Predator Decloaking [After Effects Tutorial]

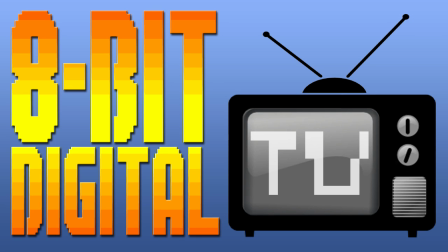(0:00)
Hello, my name is Ray Jackson from 8-Bit Digital TV. Today's tutorial is how to do the predator decloaking featured in our improv skit entitled, It's Predator Time.
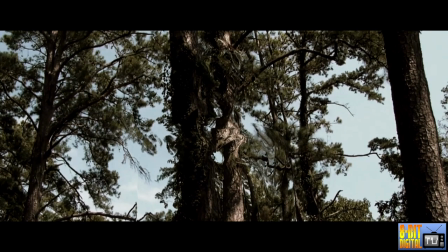(0:08)
Since this tutorial is covering the transition between the predator being cloaked and not being cloaked, be sure to check out part one of this effect entitled, Predator Cloaking or Invisibility.
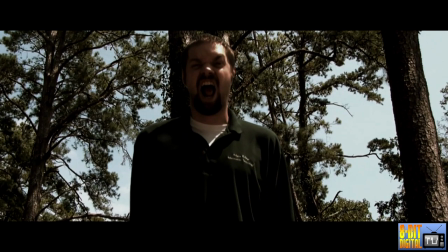(0:17)
First thing we're going to talk about is setting up the shot.
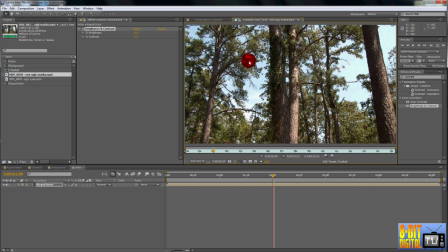(0:19)
Since this clip is actually showing the actor, which was filmed separately from the background, it's important to match lighting as best as possible to sell the effect of the actor actually being there.
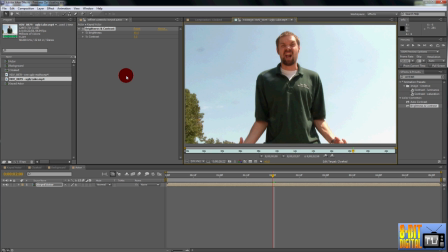(0:27)
In order to do this, we kept the tripod at the same angle and ran over to an area without all the trees in the background, had Luke face the same direction as the shot was originally,
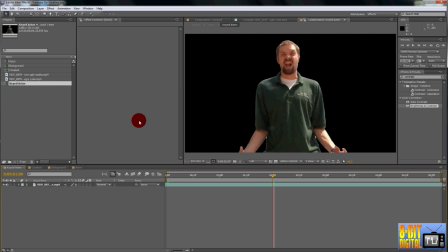(0:36)
and then Rotobrushed out the background. If you have a portable green screen, you could set up your camera on a tripod, put up your green screen, film your actor doing the scene, and then remove the green screen to get your background shot.
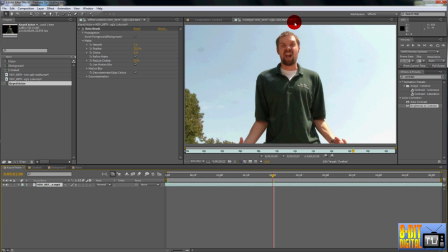(0:46)
Since the actor layer was filmed separately from the background layer and is actually going to be shown in this clip, we need to do some color correction so that it looks like the actor was actually there.
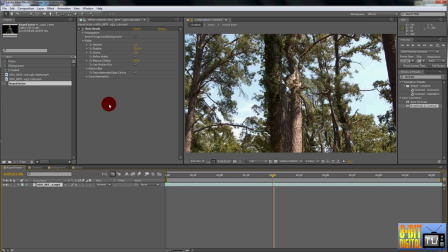(0:55)
At the end of the previous tutorial, we added some contrast to the actor layer to make the effect pop more.
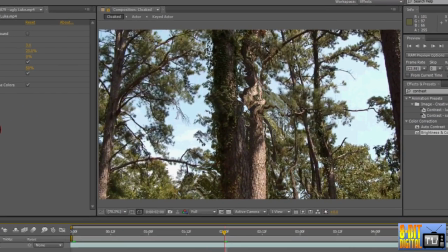(0:59)
We locked the preview pane so we could see its effect in the final result, so go ahead and unlock that.
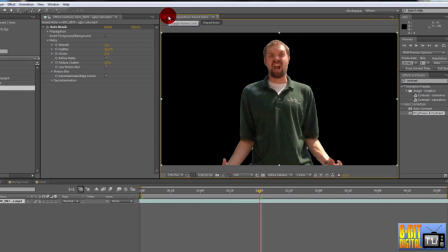(1:04)
Whoa! He is one ugly! Never mind. We need to fix up the actor footage, but we don't want to mess up the effect or lose our scaling and positioning.
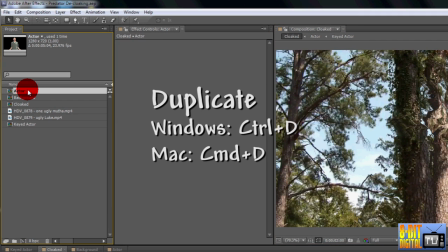(1:12)
So click on the actor layer in the project pane and press Ctrl or Command D, or choose Edit from the menu bar and click Duplicate.
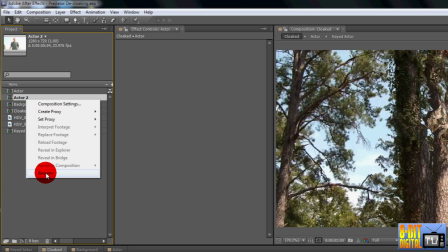(1:21)
Right-click the new Actor 2 layer, click Rename, type in Actor Visible, and press Enter.
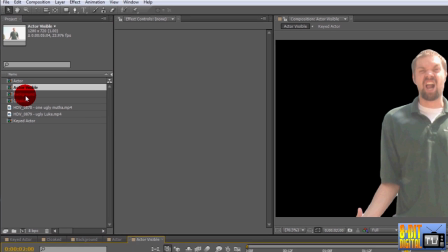(1:30)
Double-click the new Actor Visible layer to open it. Down in the Timeline pane, click the keyed Actor layer.
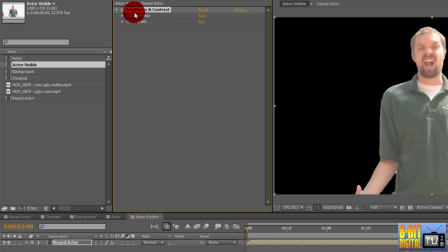(1:35)
Remove the Brightness and Contrast effect from the layer by clicking on it and pressing Delete. He's back to normal now, so click over to the Cloaked layer.
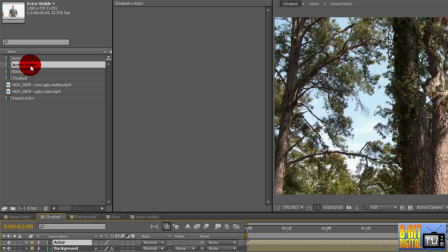(1:45)
From the Project pane, drag down the new Actor Visible layer onto the top of the timeline. Since we matched the lighting, a few minor tweaks should have us good to go.
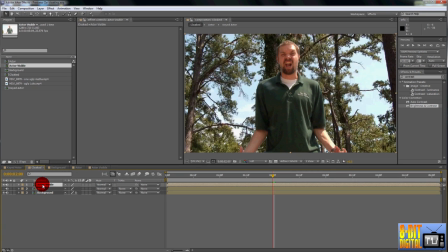(1:52)
Your footage will probably be different, but the first thing I notice is that he's a bit too light compared to the background. The easiest way to fix that is using levels. So in the Effects and Presets pane, type Levels.
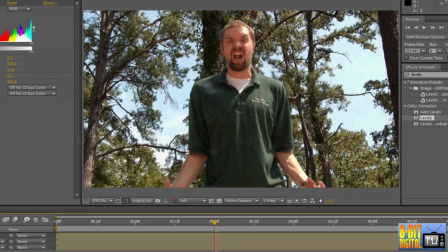(2:05)
Drop the Levels effect down onto the Actor Visible layer. In the Effect Controls pane, you can either use the arrows on the histogram or set the values below.
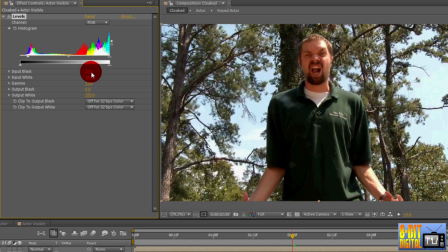(2:14)
Input Black, or the leftmost arrow on the top diagram, darkens the shadows, or crushes the blacks as they call it sometimes. I'm going to set mine to about 8. Input White, or the rightmost arrow, brightens the highlights. I'm going to just leave mine at 255. Gamma, the middle arrow, controls the overall brightness and darkness.
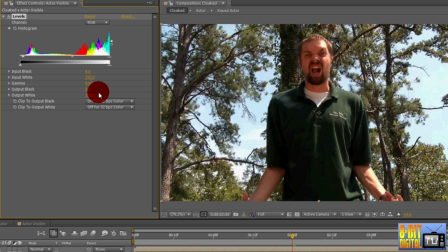(2:31)
I'm going to set mine to 0.8. Now it looks like he's a bit too colorful or saturated, partially caused by darkening the footage.
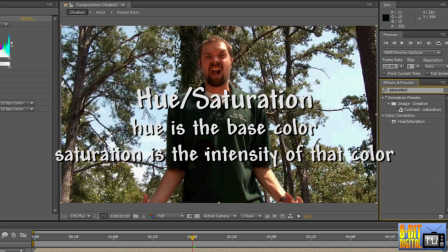(2:38)
So in the Effects and Presets pane, type Saturation. Drop the Hue and Saturation effect onto the layer.
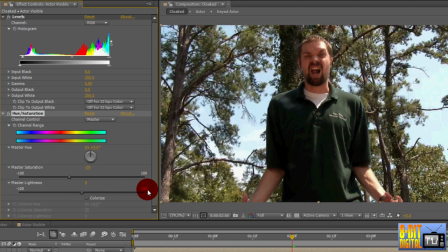(2:49)
Knock down the Master Saturation to negative 20. Now it pretty well looks like he's standing there as compared to before.
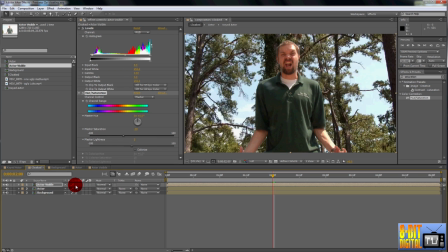(2:56)
Next thing we're going to do is a simple fade. The heart of this effect is to go from showing the cloaked effect to showing the regular actor.
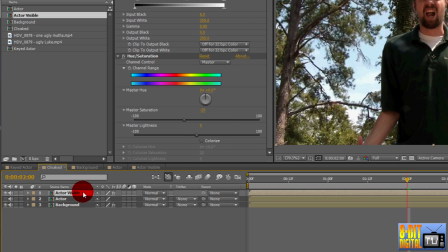(3:02)
The easiest way to do this is to fade from one to the other. Highlight the Actor Visible layer and press T to bring up the opacity. T is for transparency. Alternatively, you could click the layer expansion arrow for the layer and look for opacity under the transform section.
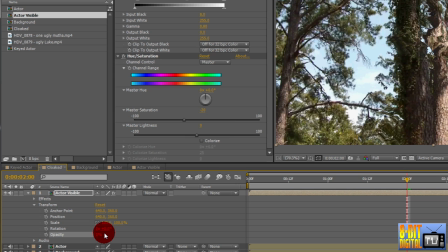(3:16)
Go ahead and set the opacity to 0%. To me, the transition seemed best around half a second. I'm going to set mine to 1/12. And click the stopwatch for the opacity. Move over about half a second, I'm going to move over to 201, and set the opacity to 100%, which automatically sets another keyframe.
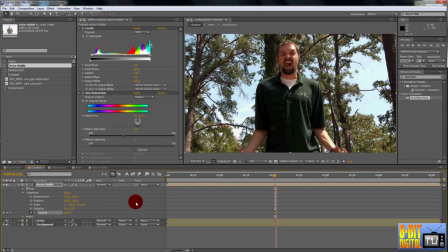(3:35)
This makes it transition from invisible to fully visible over about half a second. Bring in your work area markers just outside the transition, and click Ramp Preview. Simple, but effective. Now if you look closely at the movies, you'll notice that they don't just fade the predator in or out, it kind of happens in random chunks.
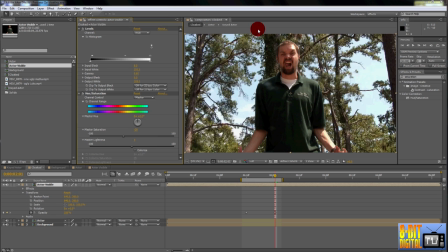(3:54)
We didn't do this for our skit, but it gives it a much more organic feel. Create a new color solid by clicking Layer from the menu bar up top, New, and Solid.
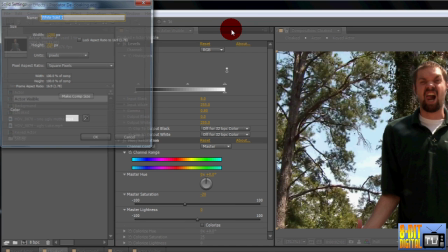(4:03)
Or you could just click Ctrl-Y. Set the name to Fractal Fade.